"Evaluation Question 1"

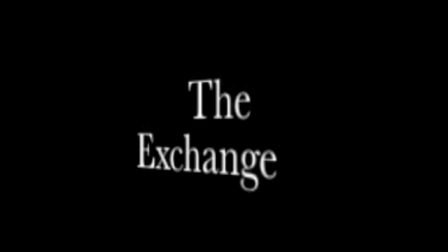Hello, and this is my evaluation question 1. And the title of my film is based on Dark Knight, such as the rest of my films, quite a lot based on it as well. Um, it's a plain, clear font and only uses two colours, which is black and white, and the white easily stands out on the black. It's not just easy to make, but it makes it really effective as well because it's simple,
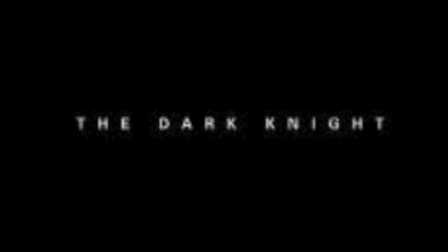so the audience can easily recognise it, be able to associate with the film. So this is the same for Dark Knight as well. It's just 3 words, simple letters, and it just makes it clear to the audience what the title of the film is.
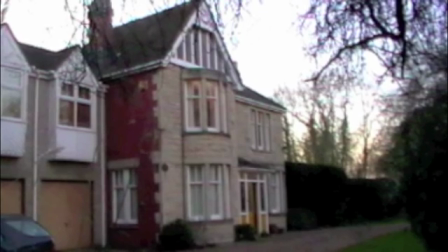For my film, my locations were rather limited, seeing as I had my house, my dad's office, and the docks in Sharpness.
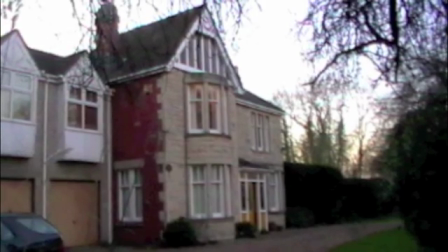Because it's a small film, this is all I really needed to actually make the film.
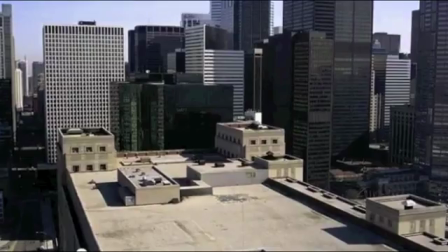But The Dark Knight is set in the city of Gotham, so obviously there's a massive area in which Christopher Nolan could use for his film.
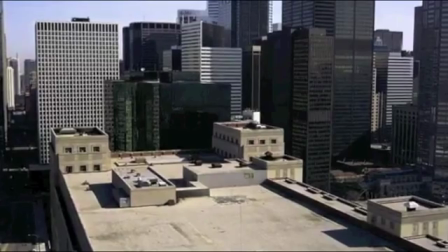So to cover the whole story, he had to use pretty much the whole city,
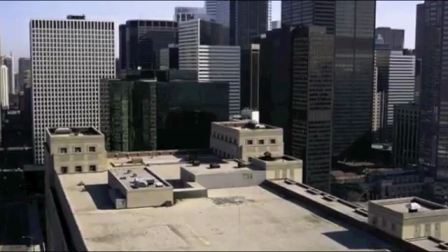otherwise it wouldn't make sense if it was just in a couple of areas.
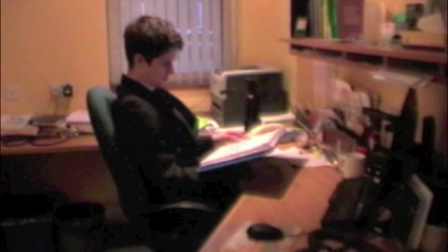My two main characters were Mr. Shan and Mr. Davis, and they were both in suits. It made them look professional and didn't really give any sort of distinctiveness, and you wouldn't be able to clearly place them in different groups depending on clothes.
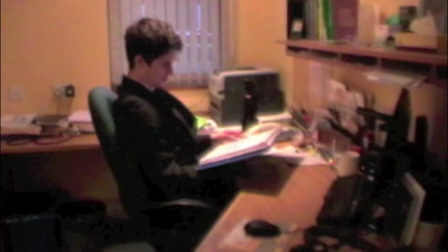The props I used were the cars, the laptops, and the folder which had contained the ransom note. These also didn't really change the businessmen, apart from Mr. Sham was in a much nicer car.
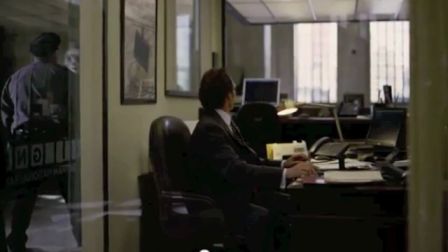In Dark Knight, there are 3 clear groups: the robbers in clown masks, the bank employees, and the civilians.
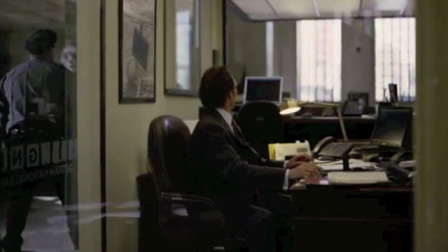They're all dressed differently to purposely show that they are from different groups in the film.
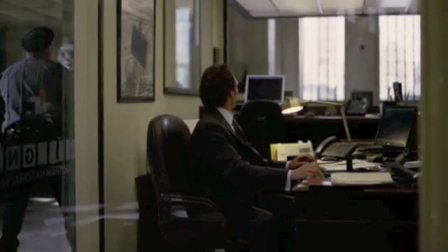They use guns and money bags to show there was a robbery and that they were certainly taking a lot of it.
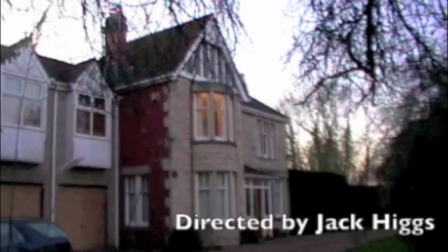I made my font style simple compared to Dark Knight as it was just easier and more suitable for my production.
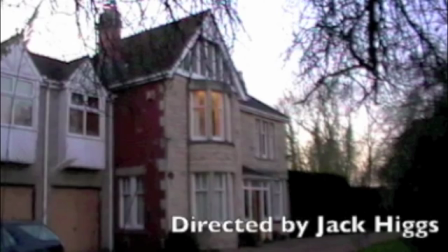It means that it's not hard for the viewer to see, and also it doesn't cost me to get some fancy technology to make it more exciting.
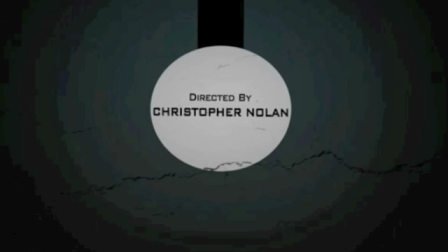Dark Knight can afford to have this technology, however, merging shapes together and all sorts, as it's a large budget film, whereas mine is not.
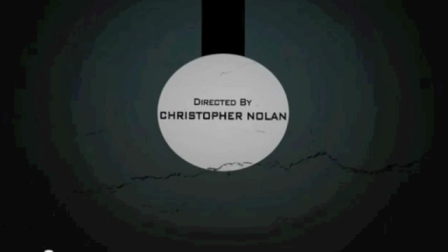Dark Knight would have money to spend on the film and making it more exciting, whereas I didn't.
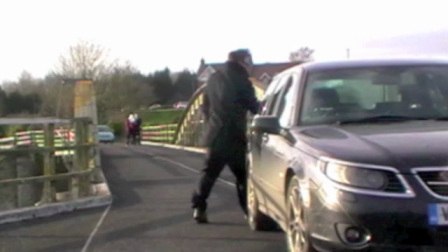The story of my film is that two men are businessmen and they each have a person which is in the wrong party.
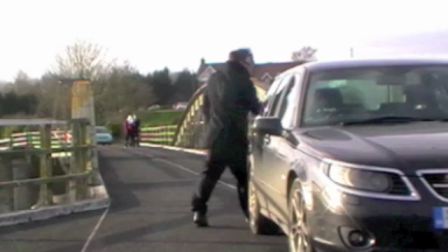So they decide to swap, and Mr. Sham, being the bad guy that he is, has decided that he doesn't want to give Mr. Davis his associate back, but wants to keep him.
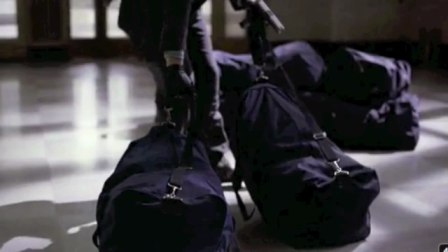In Dark Knight, it is just a robbery planned by the Joker and is followed from the start,
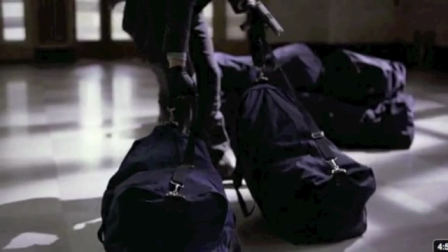from the 2 men on the roof to then the car, and the 3 guys explain the story,
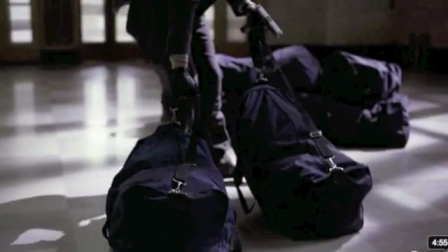switching back from the 2 groups so that the story is easily explained to the audience.
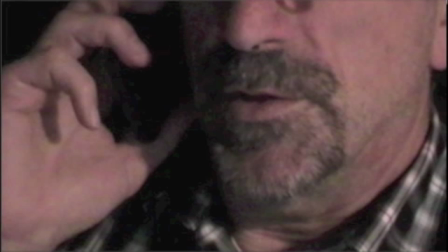My film is a crime thriller, and I've made it obvious that it is by using dark lighting and keeping the antagonist's character hidden. Also, small conventions like the bad guy having facial hair has also been included so that it can make sure the fact that it's a crime thriller has been put across well.
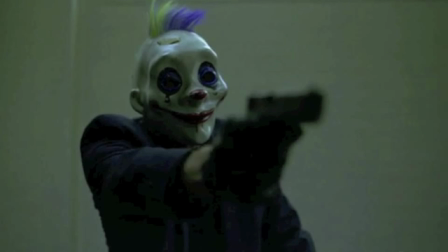Dark Knight has more opportunity to reinforce its genre of thriller, as it can spend more money on props and clothing such as money, bags, suits, guns, clown masks, and the like.
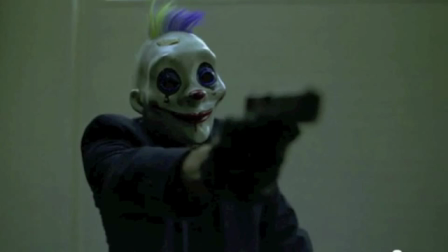By focusing on the bad character and using the camera to look up to the Joker to maybe imply the audience being inferior, I think it portrays the genre very successfully with skills such as camera work and also the resources they can use.
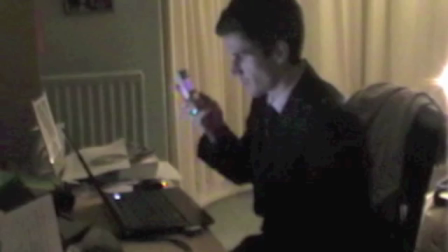Like The Dark Knight, my film starts with establishing shots and then leading up to the first character being shown.